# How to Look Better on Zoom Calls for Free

In this quick video, I'm going to show you the three most important and best things you can do for free to make yourself look better on Zoom calls, Messenger calls, WhatsApp, whatever kind of video calls you're doing. These tips will help you look better and more effective on your calls. Plus, watch to the end for a bonus tip where I show you two hidden settings inside Zoom that will make your Zoom calls look even better.
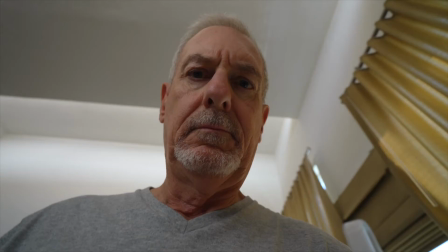0:26 Tip number one, camera height. Put your webcam or phone at your eye level.
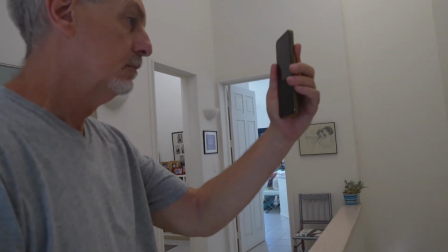0:32 Nobody wants to look up your nose, so lift your arm up if you're using a cell phone or get your laptop up and off your desk by putting something under it.
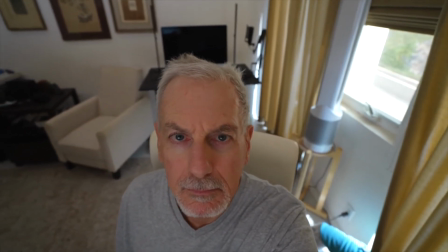0:41 Likewise, if the camera is too high and looking down at you, it will diminish you visually and make you seem less important than I'm sure you actually are.
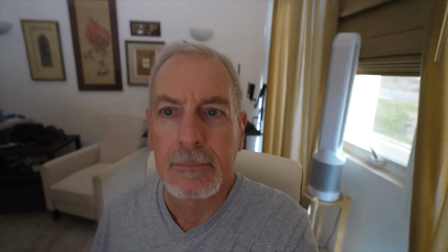0:50 Get that camera directly at eye level, not below or above. Tip number two, lighting.
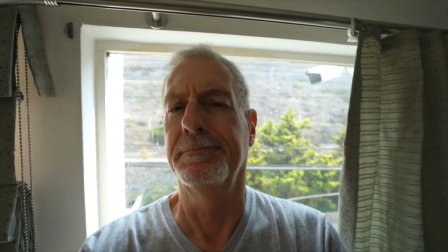0:56 Pick yourself up and move if necessary so that window light or room light can hit your face straight on.
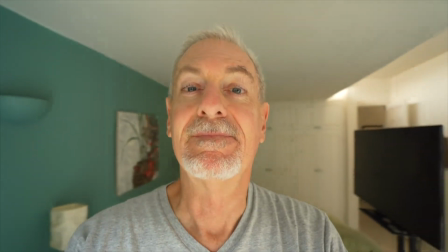1:03 Don't allow more light behind you than in front of you.
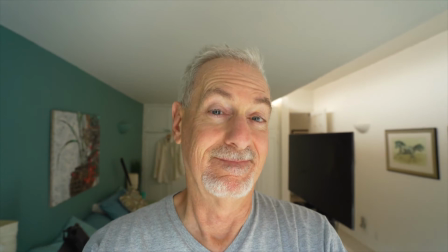1:06 Don't rely on overhead lighting as it will create shadows on your face and give you raccoon eyes.
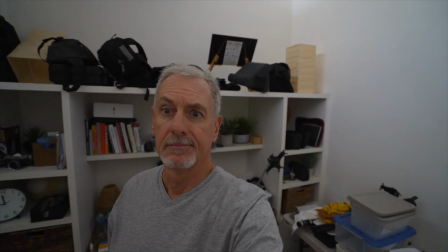1:12 Tip number three, background. Pay attention to what's behind you in the frame.
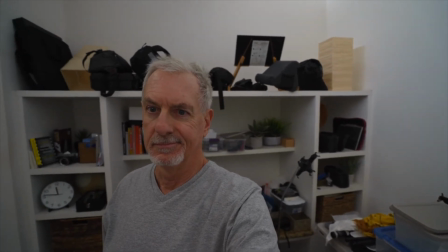1:17 A busy, inappropriate, or badly lit background can distract from your message and your credibility.
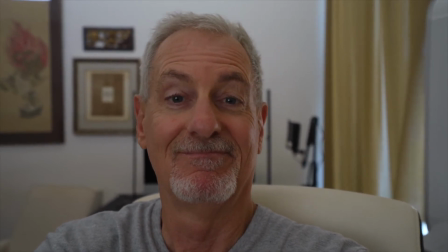1:24 Make sure you are not too close to the background. More space between you and the background provides a better feeling of depth during your calls.
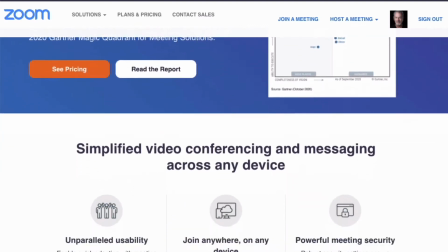1:33 Now as promised, here's a bonus tip inside Zoom where there are two often overlooked settings which can improve your Zoom call image quality.
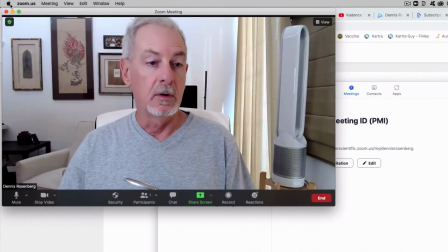1:42 With Zoom running, go up to the Zoom menu, Preferences,
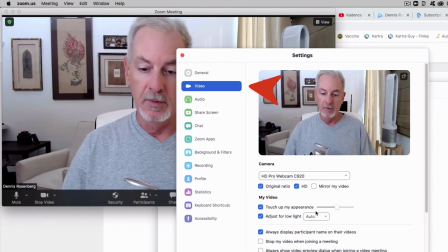1:48 Video, and here you have two different settings. You have touch up my appearance and adjust for low light and you can see these work in real time.
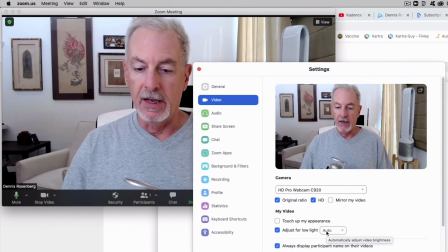2:00 So if I go to touch up my appearance and I turn this on and slide the slider you can see that there's
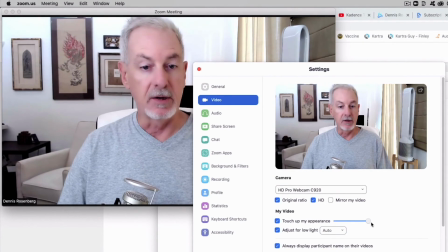2:09 more and less of a filter being applied to my face which softens up wrinkles and skin tones etc.
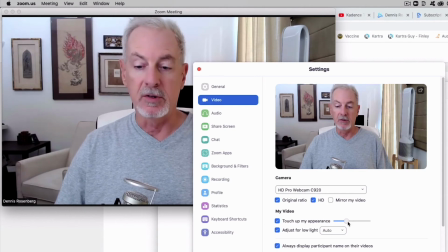2:17 So I usually leave Touch Up My Appearance about a third of the way up and you can adjust it as you like for yourself.
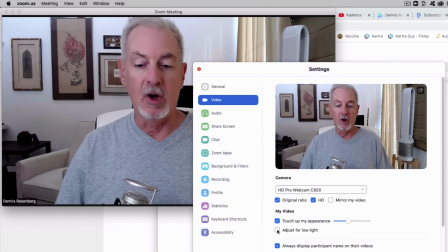2:25 The second adjustment is here, Adjust for Low Light. So if we turn this on, you can see right away that the picture becomes a little brighter.
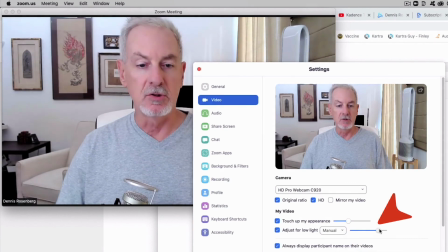2:35 And you can also set it to Manual and again use the slider to adjust the brightness of your image.
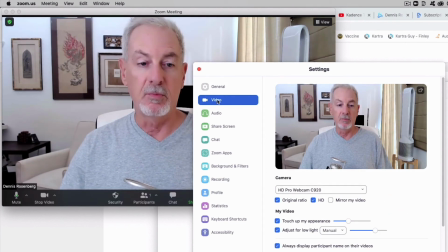2:41 So these two settings under video preferences, touch up my appearance and adjust for low light, will let you improve your zoom images and quality of your zoom calls.